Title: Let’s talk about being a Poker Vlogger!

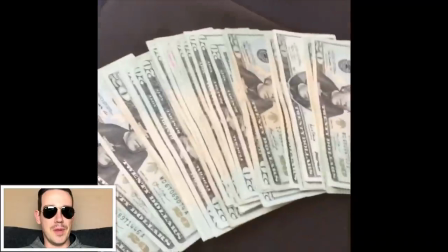[4:03]
I started off with a visit to the ATM and showing the plethora of 20s needed to enter this $400 tournament at the Venetian,
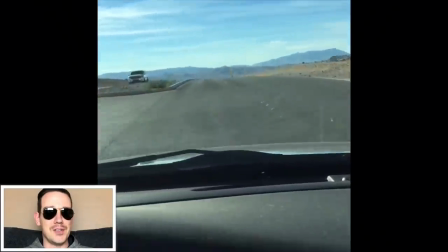[4:12]
a little driving scene to show the journey, and then the close-up,
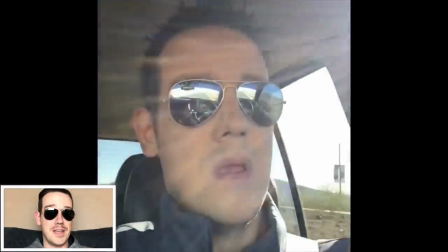[4:17]
talking to the camera, destination and intention sequence.
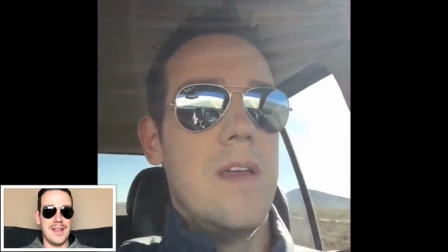[4:24]
As you can tell by the black bars on the side,
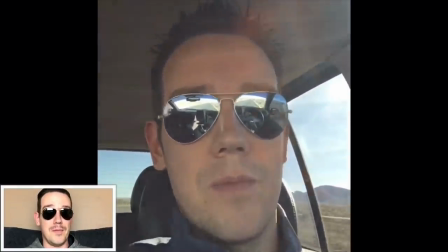[4:28]
I'm shooting this in world star hip-hop form because most uneducated
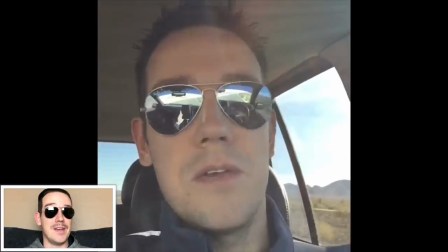[4:34]
film viewers don't know that you've got to turn the phone landscape-wise,
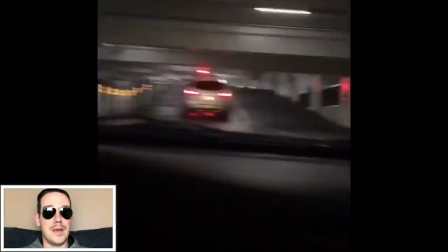[4:40]
not like this, you've got to do it like this, in order to get the best picture that's going to fit the YouTube viewing screen.
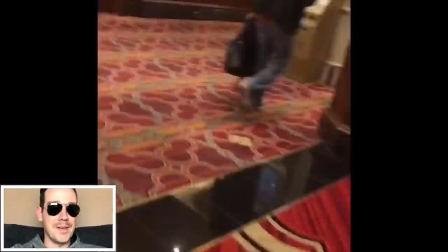[4:49]
so I do the extremely fast time lapse of walking through the Venetian probably too fast
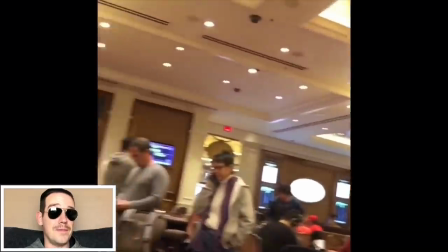[4:58]
and you know do the obligatory chip stack and put my face into the camera not sure to what I was doing there
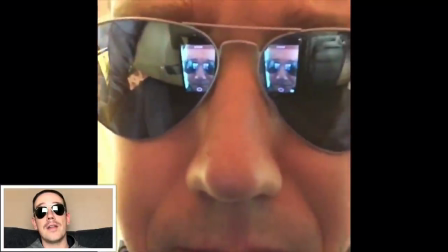[5:07]
but you know a picture of the chip stack and just figuring out how to use the iMovie app was the coolest thing to me that it was so
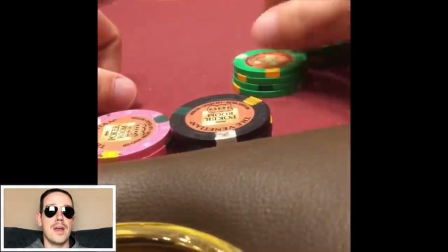[5:15]
easy without reading any instructions and just kind of figuring out you know how to put scenes together how to just tell a story by what
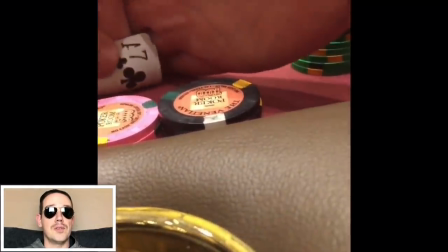[5:23]
you what you film I think that was the part that really intrigued me because I really don't like reading instruction
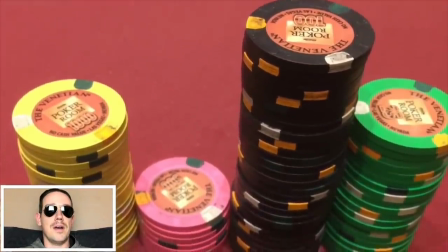[5:31]
manuals I like to just dig right into it and just you know I have a go at it and try to figure stuff out myself of course we have the bathroom selfie got
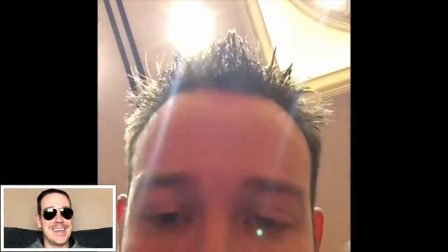[5:40]
a lot of hate on that one, but I thought it was just a good part to throw in the vlog.
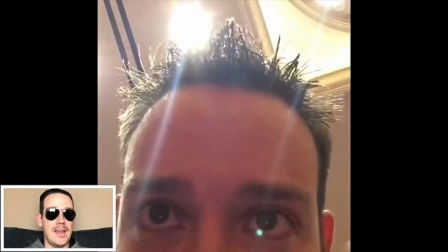[5:45]
And of course, the up close forehead and eye discussion about my chip stack and hand histories
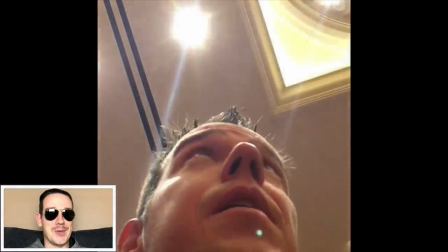[5:53]
really made people not enjoy what I was doing. But it was raw.
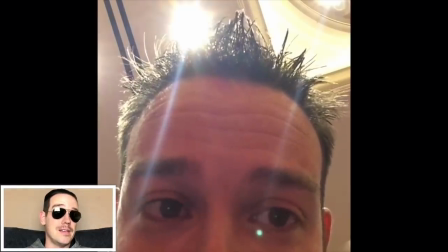[5:59]
It was unplanned. And this is the first tournament I did it for.
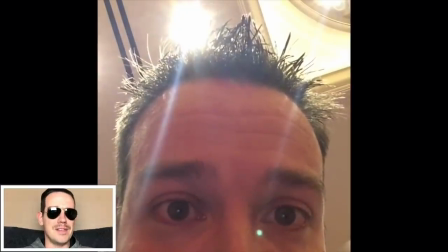[6:04]
and it kind of gave me intention or a drive a desire to do well because I'm documenting it kind of like someone was looking over me to make sure I did good and not mess up
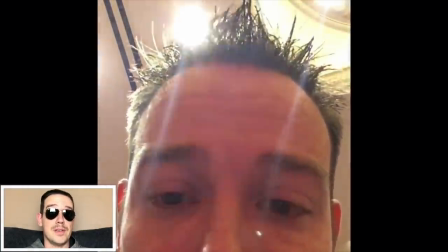[6:17]
of course a lot of that's out of your hands in tournament poker but I think I made the best of the situation and
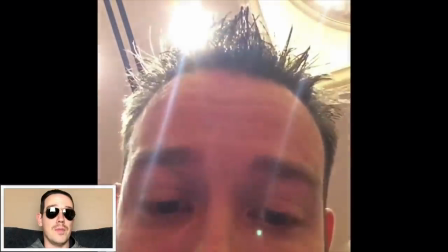[6:24]
it was a fun little side project to take away from the monotony of just random $400 tournament at the Venetian.
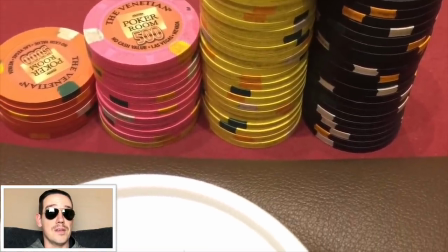[6:31]
A nice chip porn pick. Stack is growing. Things are going well. A lot of 1k chips.
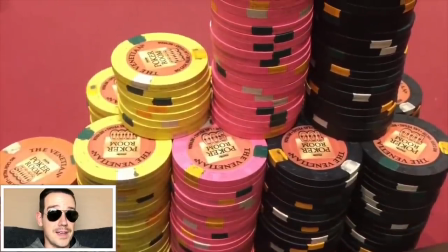[6:38]
Nice towers. The Ken Burns effect I found on the iMovie where it shows the screen as it moves.
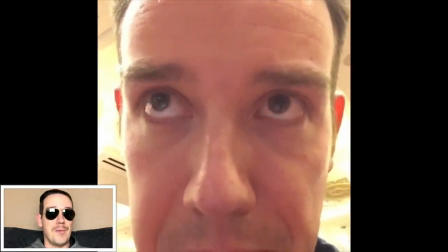[6:48]
Back to the super up close one-on-one pick of me.